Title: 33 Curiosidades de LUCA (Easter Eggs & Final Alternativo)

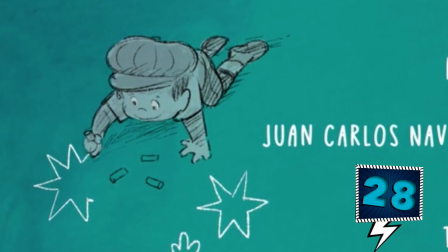987s
No solo tiene el mismo look, sino que también lo vemos dibujando estrellas, un elemento importantísimo en aquella historia.
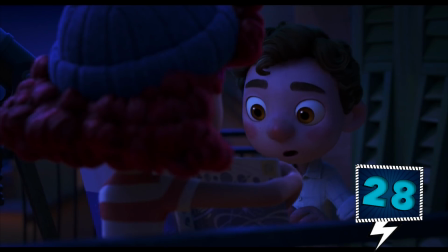994s
Además, ¿qué me dicen de la fascinación de Giulia y Luca por la astronomía y sobre
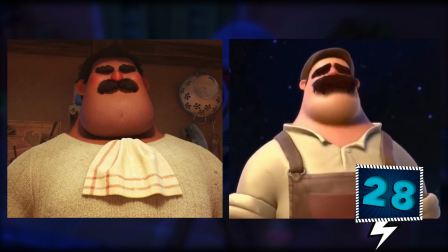998s
el tremendo parecido que hay entre el padre de Giulia y el del protagonista del corto?
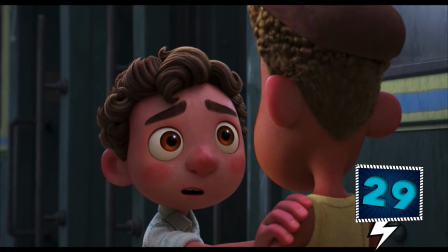1003s
¿Verdad que son idénticos? Final explicado. La película finaliza con un mensaje de amistad verdadera cuando Luca y Alberto se están despidiendo.
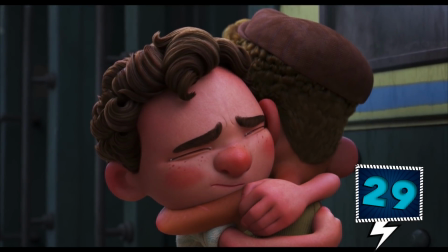1012s
A Luca le preocupa el bienestar de Alberto, pero Alberto le responde: "Me sacaste de la isla, Luca.
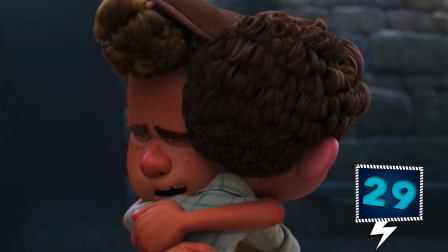1017s
Estoy bien". Esto es porque durante la película vemos que la isla donde vive Alberto representa su falta
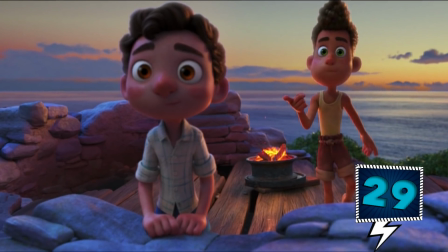1023s
de aceptación de que su padre lo haya abandonado y vive con la esperanza de que algún día regrese.
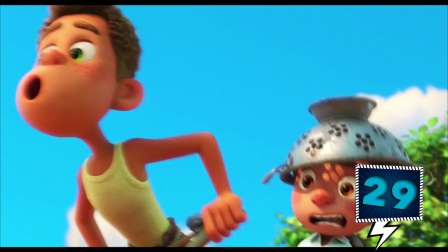1028s
Por eso es que se refugia ahí. Y cuando Luca aparece en la vida de Alberto, de alguna manera lo motiva para que escape de su escondite.
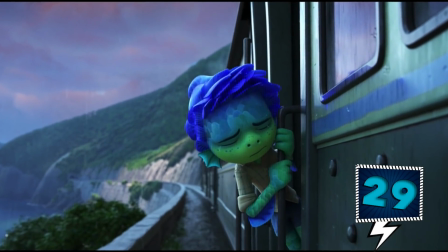1036s
El viaje a Génova representa también la vida de Enrico Cazarosa, que se mudó de Italia a Estados Unidos cuando era muy joven y emprendió una nueva aventura.
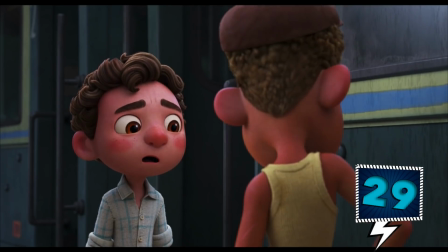1045s
De hecho,
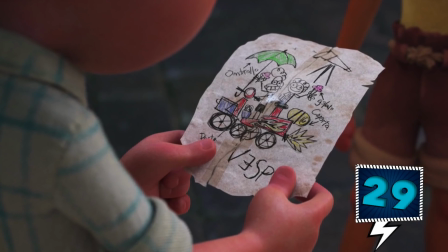1046s
el famoso dibujo de la Vespa que Alberto le entrega al final a Luca va cambiando a lo largo de la cinta y refleja cómo va evolucionando su amistad.
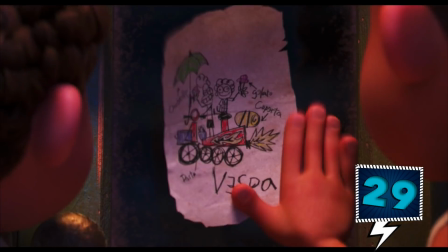1055s
La primera vez, el dibujo está en blanco y negro, luego cobra vida cuando le añaden color porque esto va floreciendo y también añaden
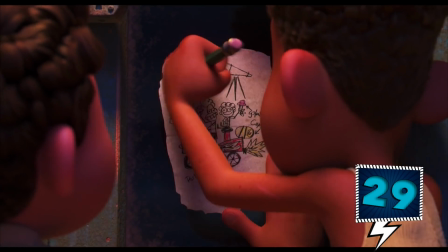1062s
objetos que representan su paso por Portoroso y todo lo que han aprendido.
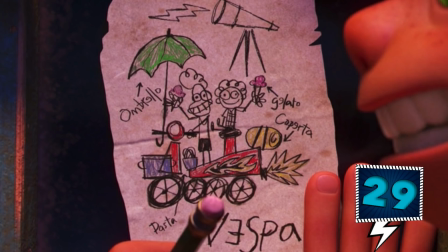1067s
Ahí vemos helados, un telescopio, pasta y hasta la sombrilla del final.
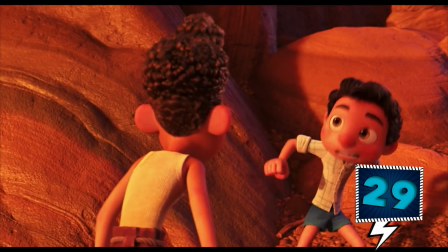1072s
Y aunque en un momento Alberto lo rompe porque no logran entenderse y su amistad se ve afectada,
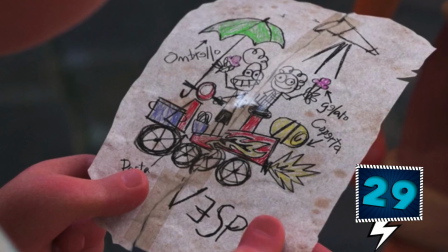1077s
el hecho de que esté pegado con cinta adhesiva significa que han logrado superar sus diferencias,
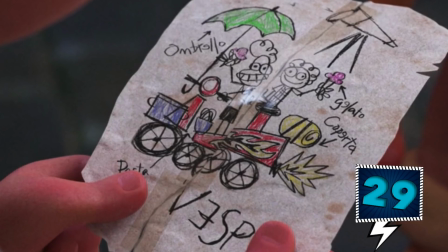1082s
que su amistad sigue intacta y que todo volverá a ser como antes. Luca tiene una escena post-créditos donde prácticamente solo vemos al tío Hugo hablándole
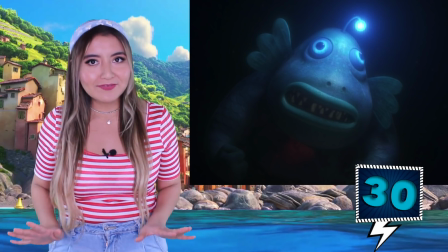1091s
a uno de los peces cabra de todos los beneficios que hay de vivir en las profundidades.
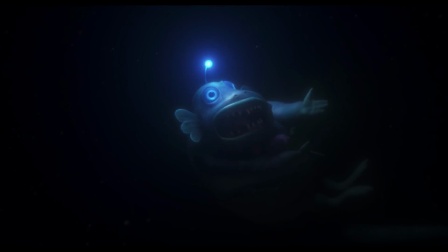1095s
Al principio, no se suponía que habría una escena post-créditos, pero Sacha Baron Cohen, el actor que interpreta a este personaje en el idioma original, improvisó tanto que el director no quiso dejarlo fuera pues lo encontraba tan divertido que decidió incorporarlo como una escena post-créditos.
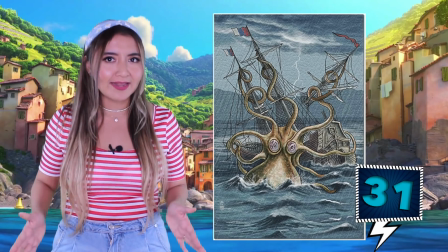1111s
El final de Luca iba a ser muy diferente, pues este tendría un kraken, que es esta enorme criatura mitológica parecida a un pulpo gigante.
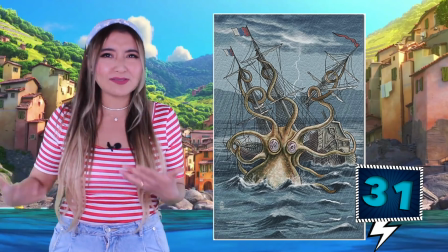1119s
De hecho, Alberto se convertiría en un kraken por una cosa de un hechizo y Luca se encargaría de protegerlo. Pero al final decidieron aterrizarlo un poco más a la realidad y en pláticas que el director mantuvo con Alberto, el verdadero, hablaron de algunas amistades que son tan buenas que ambos crecen y toman caminos separados pero se siguen apoyando,
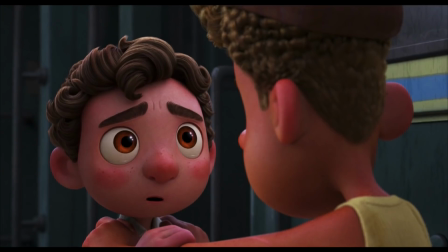1139s
por lo que prefirieron irse por este final agridulce pero más real. ¿Será que por eso que todo iba encaminado hacia el kraken hay pequeños guiños hacia él a lo largo de la cinta?
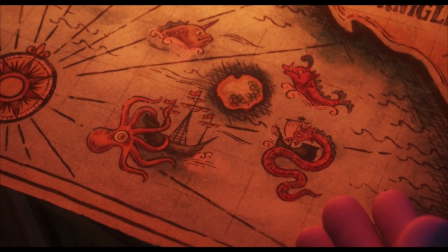1149s
Por ejemplo,
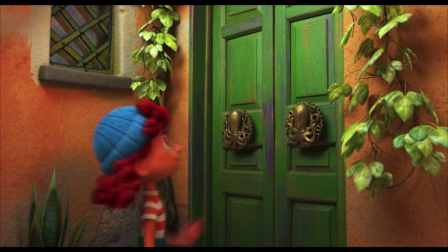1150s
la primera vez que lo vemos está en el mapa de los pescadores y hasta lo encontramos en las puertas de algunas casas de los habitantes de Portoroso.
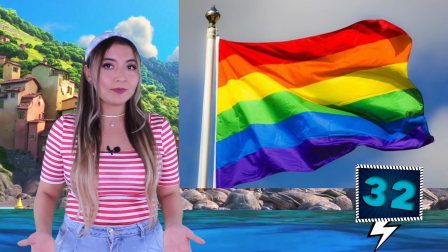1159s
Y llegamos al momento más polémico de la película, ya que una parte del público ha catalogado a Luca como una alegoría a la comunidad
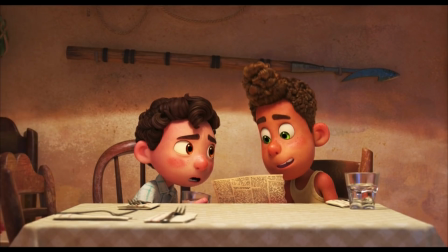1166s
LGBT. por la razón de que Luca y Alberto deben esconder su verdadera identidad de monstruos marinos,
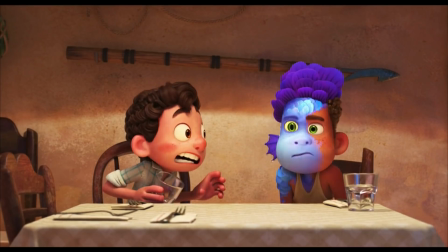1172s
pues es una situación común en los miembros de la comunidad LGBT y refleja
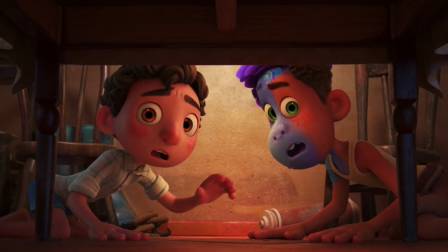1176s
exactamente cómo es que deben esconder su verdadera identidad para ser aceptados ante la sociedad.
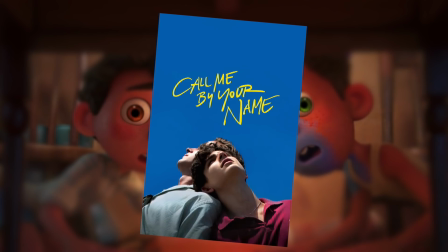1181s
Incluso, desde el lanzamiento del tráiler, hubo quienes la compararon con la película Call Me By Your Name,
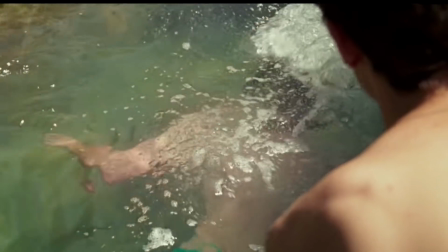1186s
la cual cuenta la historia de una relación entre un adulto y un adolescente y que también se ambienta en Italia.
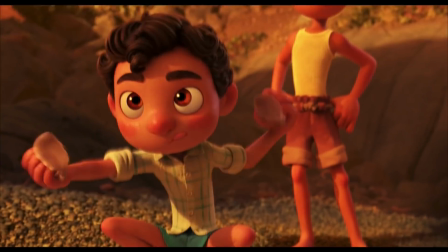1192s
Lo que hizo pensar que tal vez Luca y Alberto son una pareja gay,
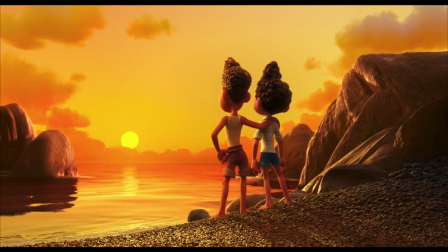1195s
mientras que otra parte del público piensa que estos representan a los refugiados e inmigrantes.
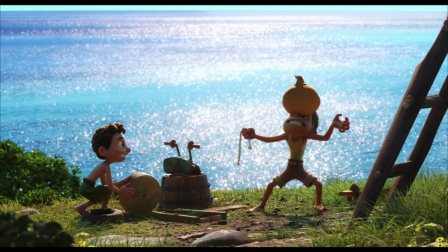1201s
Por su parte, el director aclaró que los personajes son solo amigos, pues la película habla de la amistad.
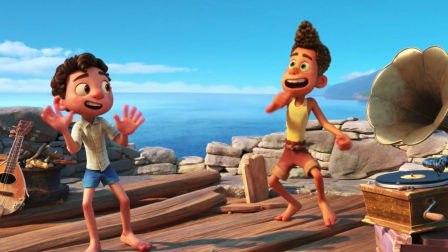1208s
Aunque para nada le molestan estos comentarios, pues para él son bienvenidas todas las interpretaciones,
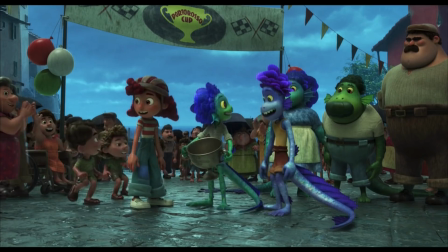1213s
ya que los monstruos marinos son una metáfora sobre ser diferente.
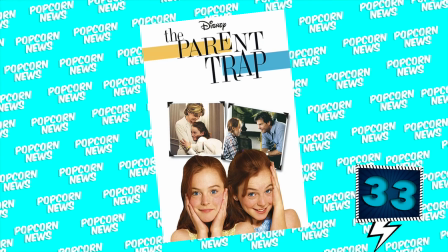1217s
Respecto a las posibilidades de hacer una secuela, el director dijo bromeando que ha pensado que le gustaría que fuera tipo The Parent Trap,
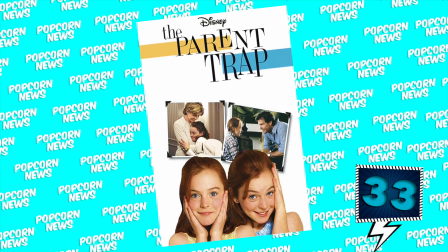1224s
porque los padres de Julia están separados y la trama sería de que ella y Luca buscaran la manera de que sus padres volvieran a estar juntos.